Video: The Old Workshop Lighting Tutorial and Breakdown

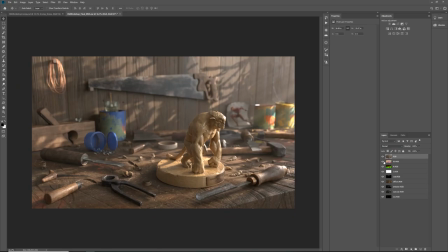23:18 right right out of Maya and then these are all the render passes that we looked into
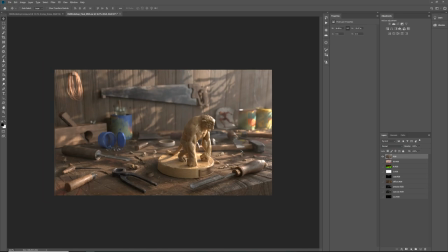23:22 Arnold into the Arnold interview so what
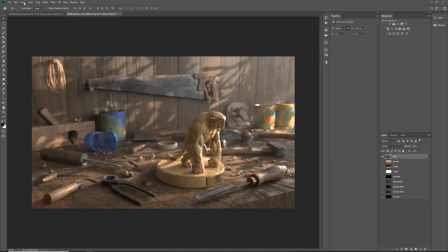23:29 I'm gonna do here is I'm gonna go to image mode and
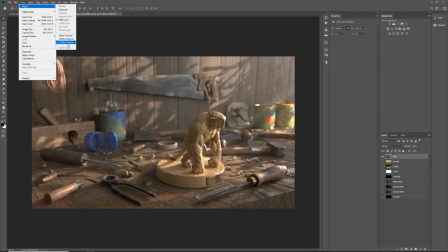23:35 you're gonna see that this is a 32-bit EXR now for the color correction that I'm gonna that
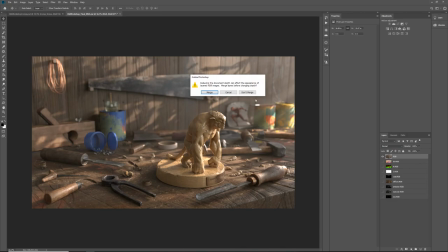23:41 I want to use I have to switch this to 16-bit so I'm gonna click don't merge because I want to keep my layers and then I'm gonna go to filter camera
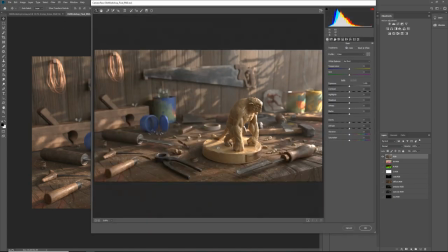23:52 raw filter I love using the camera raw filter because it's it's a very nice photographic way of editing your renders it's
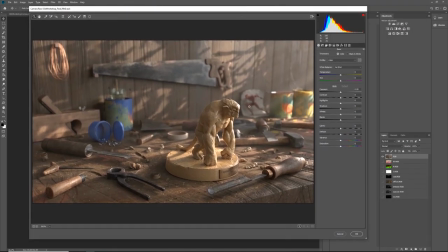24:03 almost feels like editing a photograph from a raw like a raw photograph from a DSLR our camera so here you can play with your your temperature if you want you know to make it warmer colder you can tint your
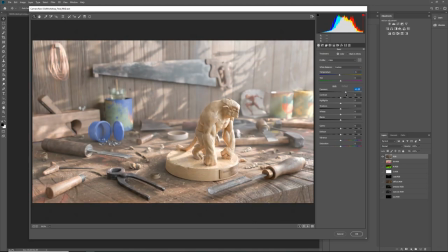24:17 image one way or another you know exposure you can add a lot of
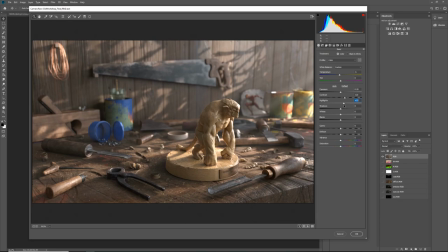24:22 contrast you can you know bump up some of the highlights you can darken some of the
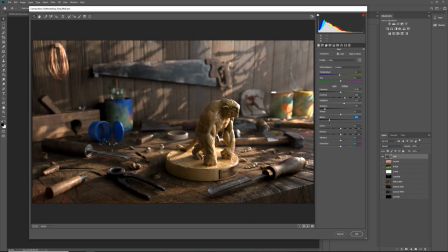24:28 shadows darken the blacks maybe no and immediately this just by doing this like this it changes the feel of the seen dramatically and you have something called clarity which is pretty much a sharpened filter
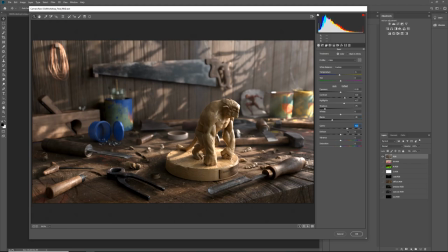24:44 so use this with with caution just just punch it out a little bit and especially in the ground here
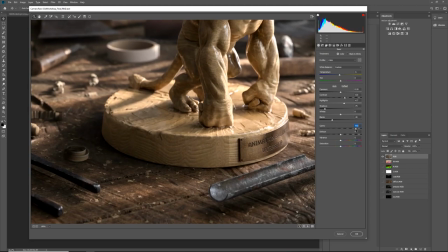24:54 you know i'm gonna i'm gonna really overdrive this you're gonna see all the details start to pop just be careful how much you use this because it can and it will make your renders look very
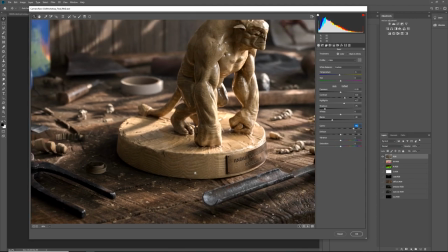25:05 very you know artificial looking and then
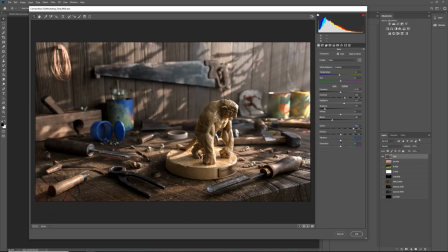25:11 you can have some saturation some variance and all of these buttons here and they are tabs with specific type of color corrections and effects so if you go to this one like you can see you play
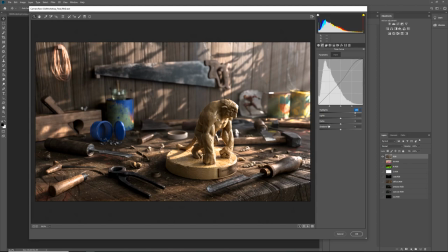25:27 around only with the highlights so I can boost the highlights I can crunch the darks can lift some of the shadows to get some atmosphere maybe and
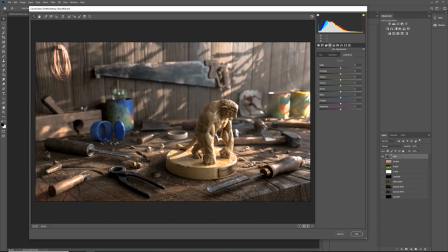25:39 like I'm not I don't want to go through each of these but yeah like color balance and saturation and lens correction and vignetting if you want to add like a vignetting to your image and like the lens distortion and stuff like that and at the very end you have some presets which are
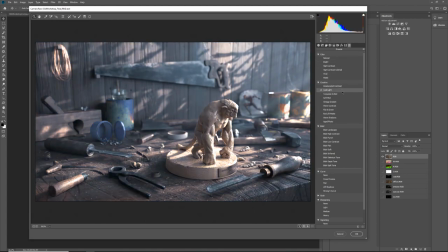25:57 lots from you know
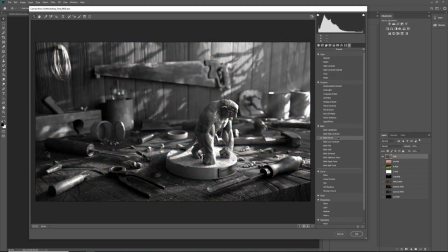26:01 different cameras did like like some people save them they have you know I don't
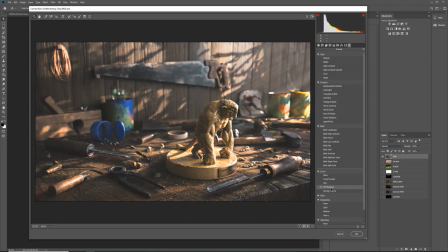26:09 really use them like I maybe would go and use them to kind of get inspired like what can be done but I really want to you know color correct my own so let's say this is a the color correction that I want for this image and what I can do is I can click this and I can
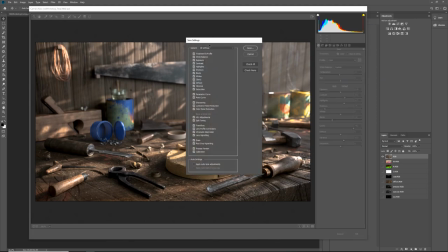26:27 click Save Settings and when I do that is going to tell me you want to save all of this i'm going to click save i don't want to do that
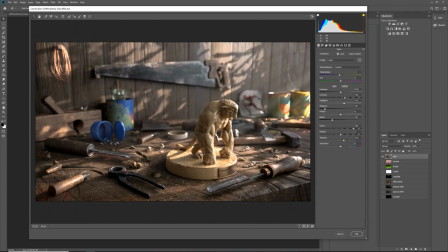26:34 because this is not the final color correction but i am providing you with the the two lots that i that i created i have two looks for the scene the one that i went for in the way that i didn't went for but i still like um so i'm giving those of you
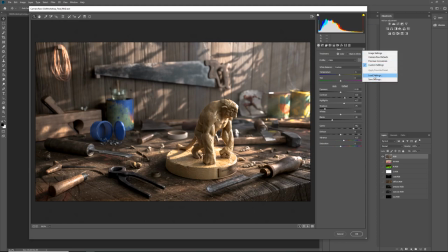26:50 with um with the scenes if i go load settings you get these
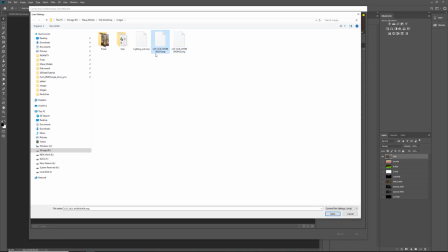26:55 two guys so and I have a lighting one and that's for the for the grayscale renders so this is the original one that I went with so this is what you get
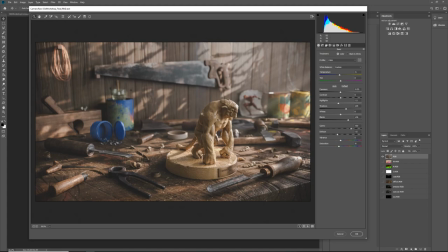27:06 when you load so so I'm gonna click OK